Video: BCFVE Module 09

A cut can be made at any point within the action,
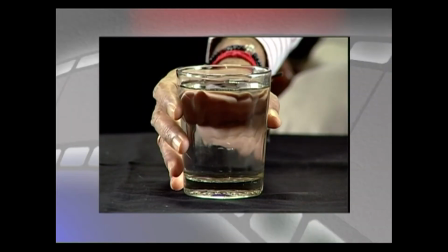275s
when he is holding the glass and and when he is drinking the glass of water.
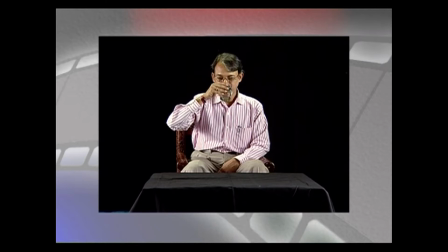284s
When the cut is made within the action, since the audience is already speculating what is going to happen, the cut becomes invisible because his idea of action is still continuous from shot A to shot B. Let us see an example from a film. In this film, let us see the master shot first, where a couple of travelers come near a well and they are really thirsty. One of them is injured, so the second guy pulls out water from the well and gives the water to the person who is injured and later later he drinks the water himself. This entire action can be narrated in a single shot where we see the characters coming in, taking the water out of well and then drinking the water. But to make the sequence more interesting we will break the action into parts.
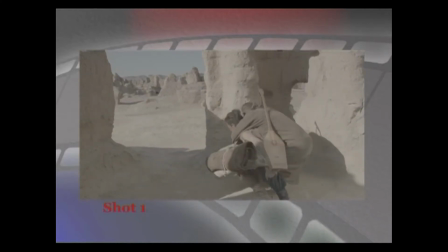353s
The first part may be where everything is established and he comes near the well.
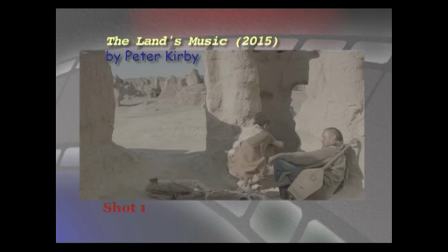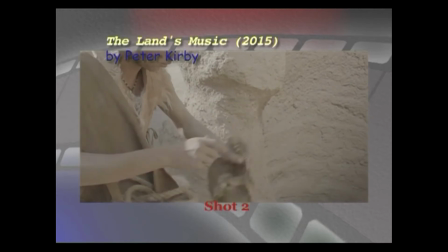376s
The second may be the shot of him pulling the water out of the well.
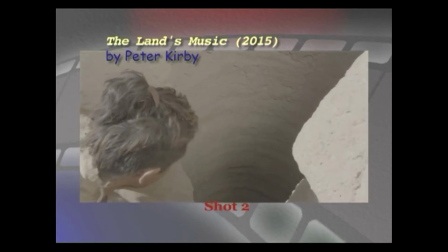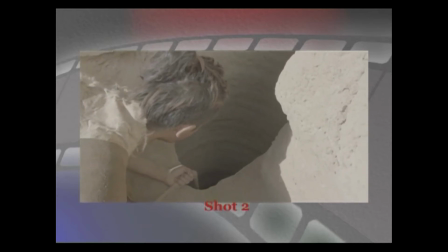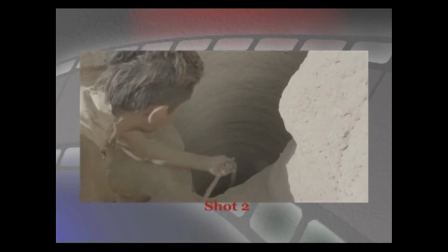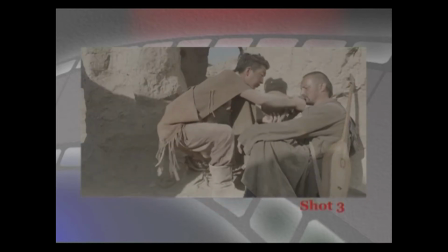400s
The third may be the person is giving water to the person who is injured and later he drinks water himself on the next shot. cut.
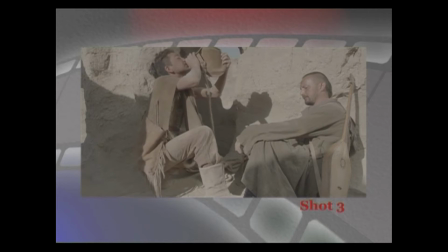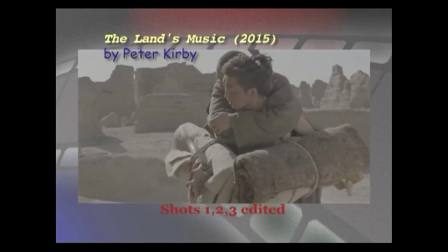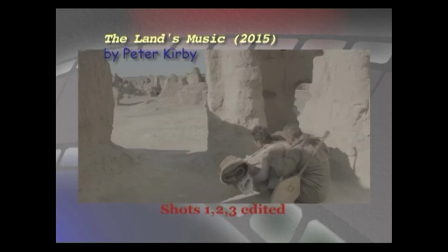429s
This kind of editing makes the film more watchable and entertaining.
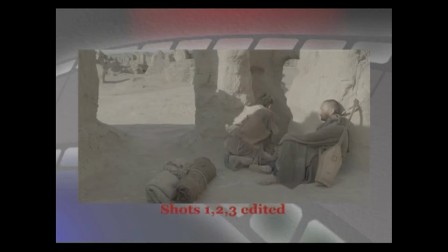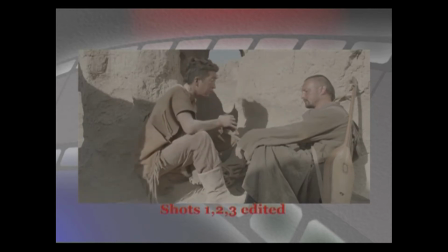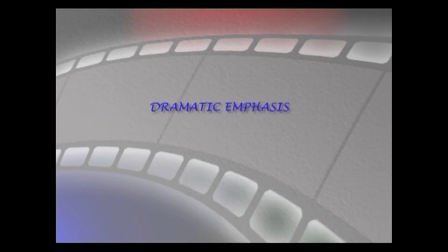The second principle of a cut is dramatic emphasis. We need a cut to emphasise on a particular dramatic point. But what is a dramatic point?
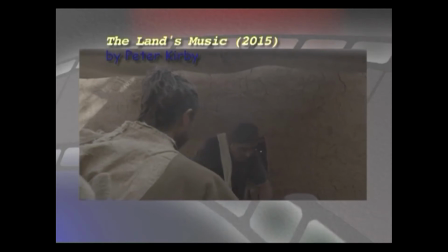483s
If you do an experiment where two people are talking to each other and if you are the third
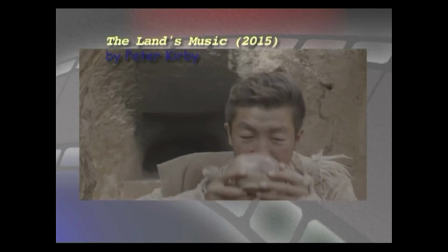490s
man sitting within that conversation and the two people who are talking are not aware that you are there,
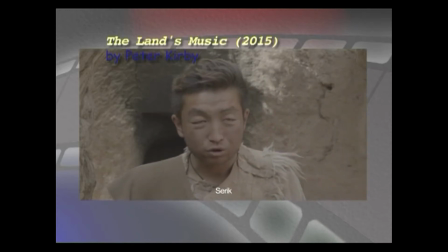497s
just watch these two people talking.